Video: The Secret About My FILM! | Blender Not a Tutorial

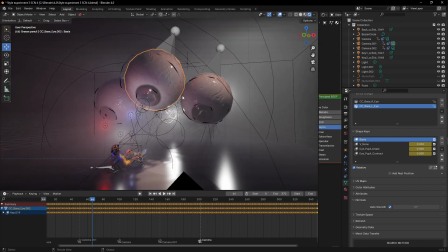So yeah, that's the trick behind it. So yeah, these are some grease pencils here.
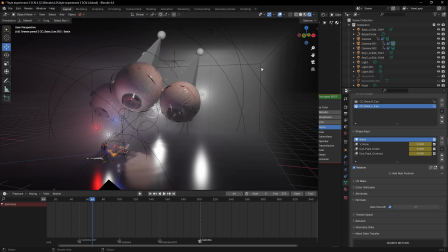So this obviously, I know I love fog. Actually, this fog was actually the decision.
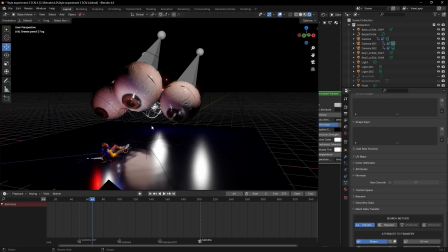I wanted to remove the fog, so the everything would have looked like this,
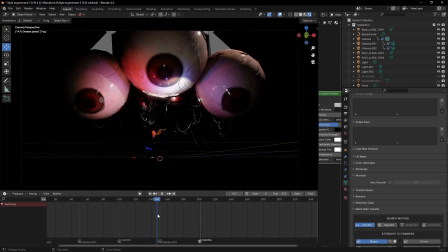but it's not giving the scary feeling enough.
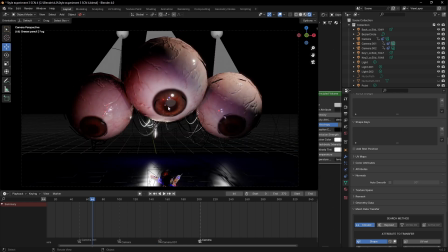So I had to add the fog into the mix.
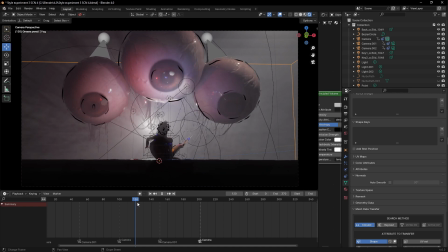So the fog made it more how would I put it?
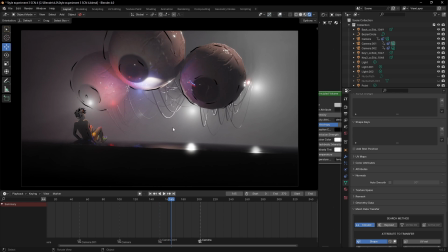The fog made it more scary and dope.
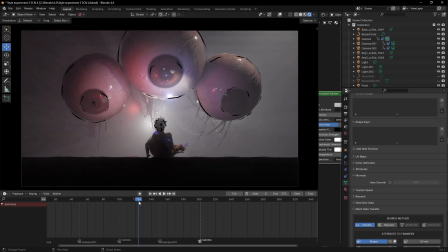And if you notice, this is actually water, a black water.
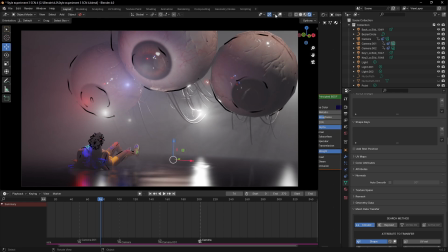It's a black water. I'm sure some people actually caught that. You know, that's why it's good to see a movie and see film over and again. So if you've seen the film, you can go back and see it again. So this is actually a water.
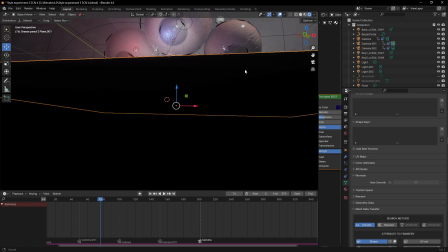Let me hide the fog again so you can see. Remember, this is a breakdown.
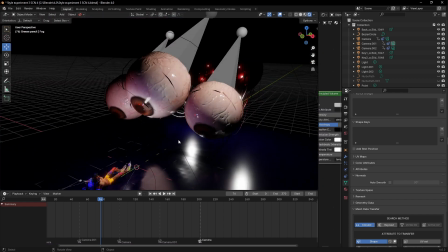It's not a tutorial.
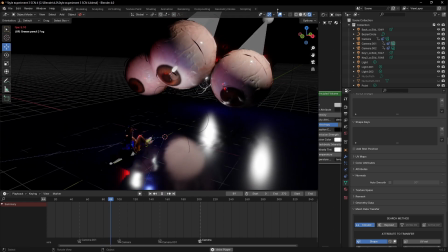So you can see it's actually a water, a black water.
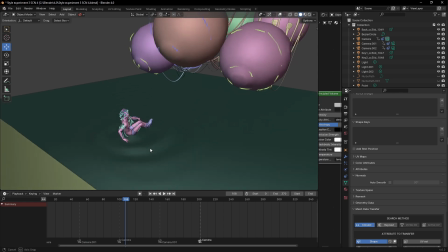So the trick for this water, I'm not sure if I've done tutorial on it before.
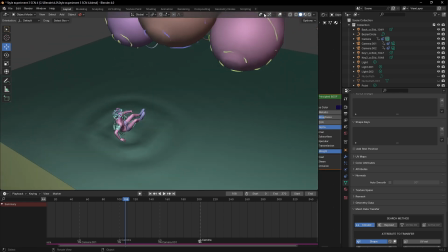This is I think it's a plane also.
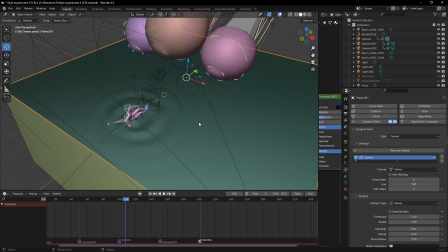It's a plane that I'm using a dynamic paint on, and this guy, his entire body is a brush.
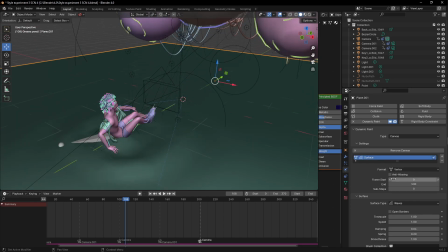So I'm using a dynamic paint wave that's going to give you.
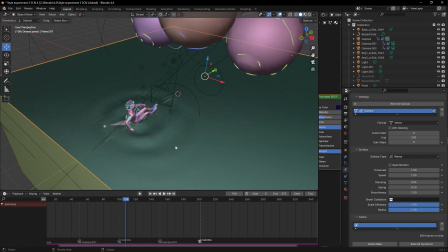There are many scenes I've created before that I've used this, because this is actually very efficient than simulating water,
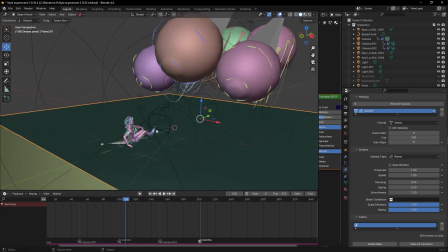because this is not going to tax your PC like it's going to, like a water simulation is going to tax your PC.
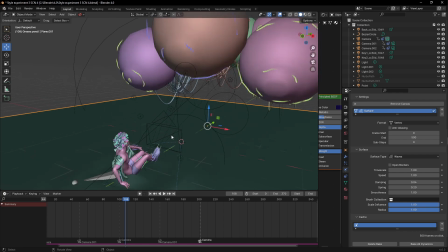This is a very, very efficient way to create water when you know that the water is not something very,
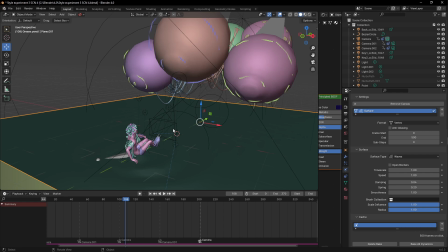when you know you're not deforming that water that seriously. There are other tricks to do water without not taxing your PC, but this is one of the best way to do it, especially if the water is not the main subject.
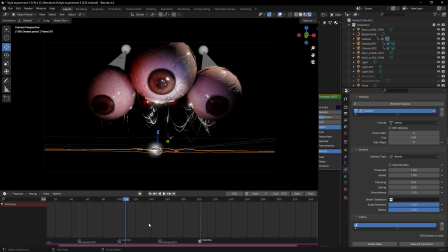Because in this scene now, if you look at this shot now, the eyes coming in, this is how I introduce the eyes.
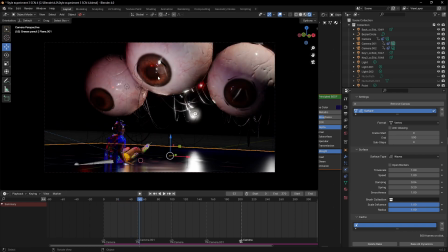This is how I introduce the eyes. So the main focus, the first thing you're seeing in this scene is the eyes, then the character down here.
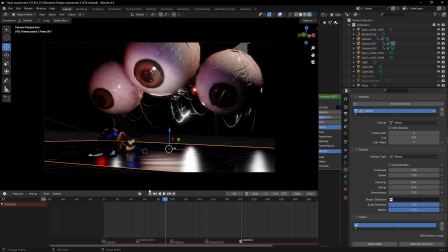So I really love the way I set up this scene, the composition also,
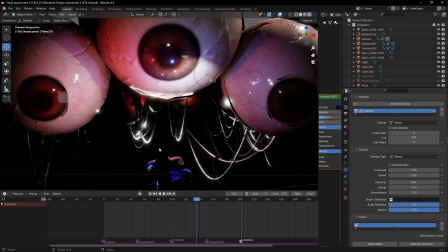and yeah, you can see the water deforming here. You can see the water deforming here.
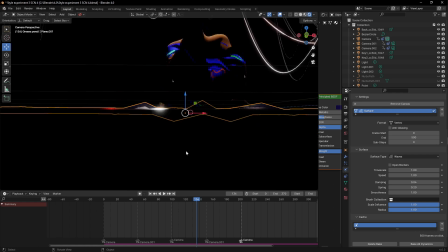So that's actually a very interesting thing.
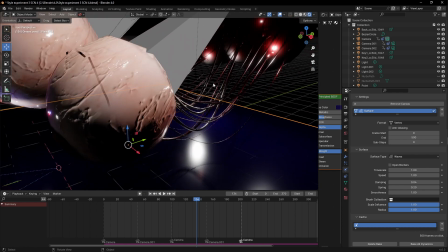So another thing I made it scary is this blood is it's like guts and blood.
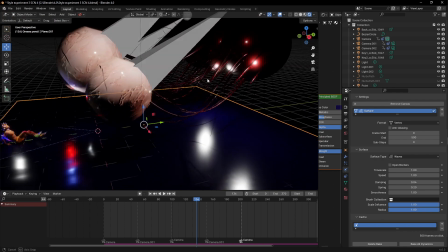That was my
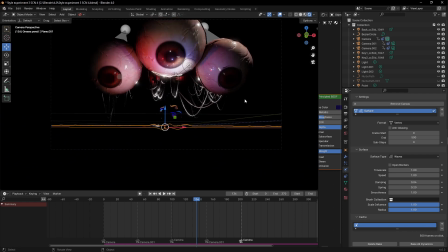intention for it, but somehow it still looked the way I wanted in the final piece,
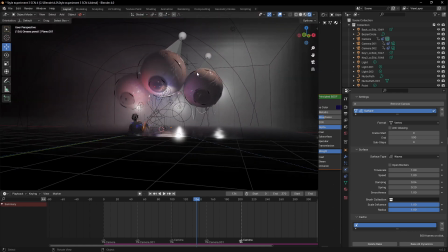but you can't really see the red there, but it still looks gory and so I think this is also another.
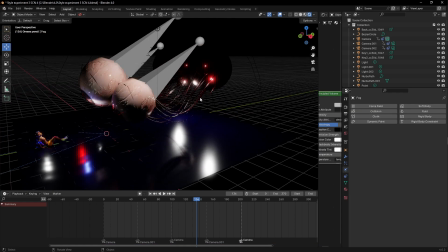I love using geometry node setup a lot. I think these are another geometry node setup.
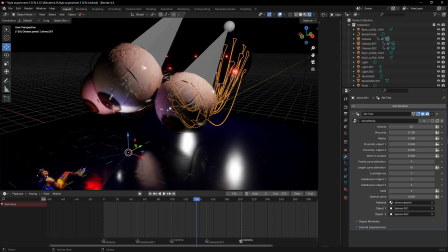So if you've not started implementing geometry node in your animation, this should motivate you to do so.
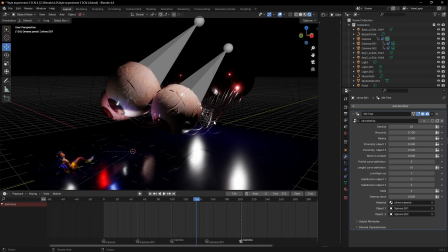It's going to really give you smooth workflow to some dope creations that
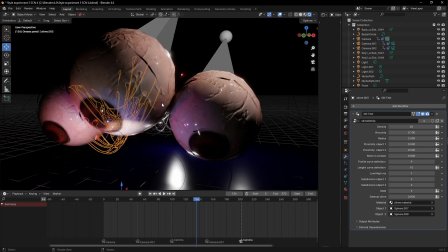Yeah, because me, when I see people sell their geometry node setup, I'm very lazy when it comes to geometry node.
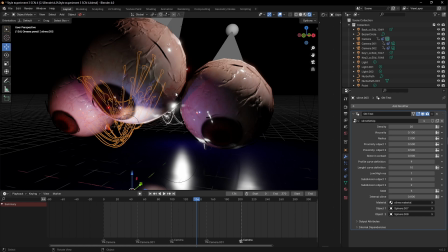So, I'm in one man studio. I know I'm a 3D generalist. I'm learning every tool possible. So, I've not gone deep in geometry node like that. But when I see a geometry node setup and it's something I feel I'm going to use,
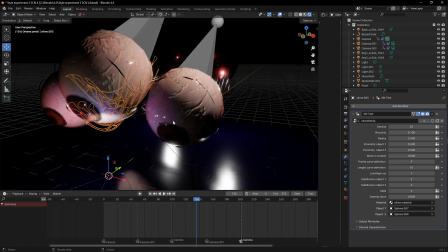there's a big bet that I'm going to use that thing for something else than what the person that created it for use it for.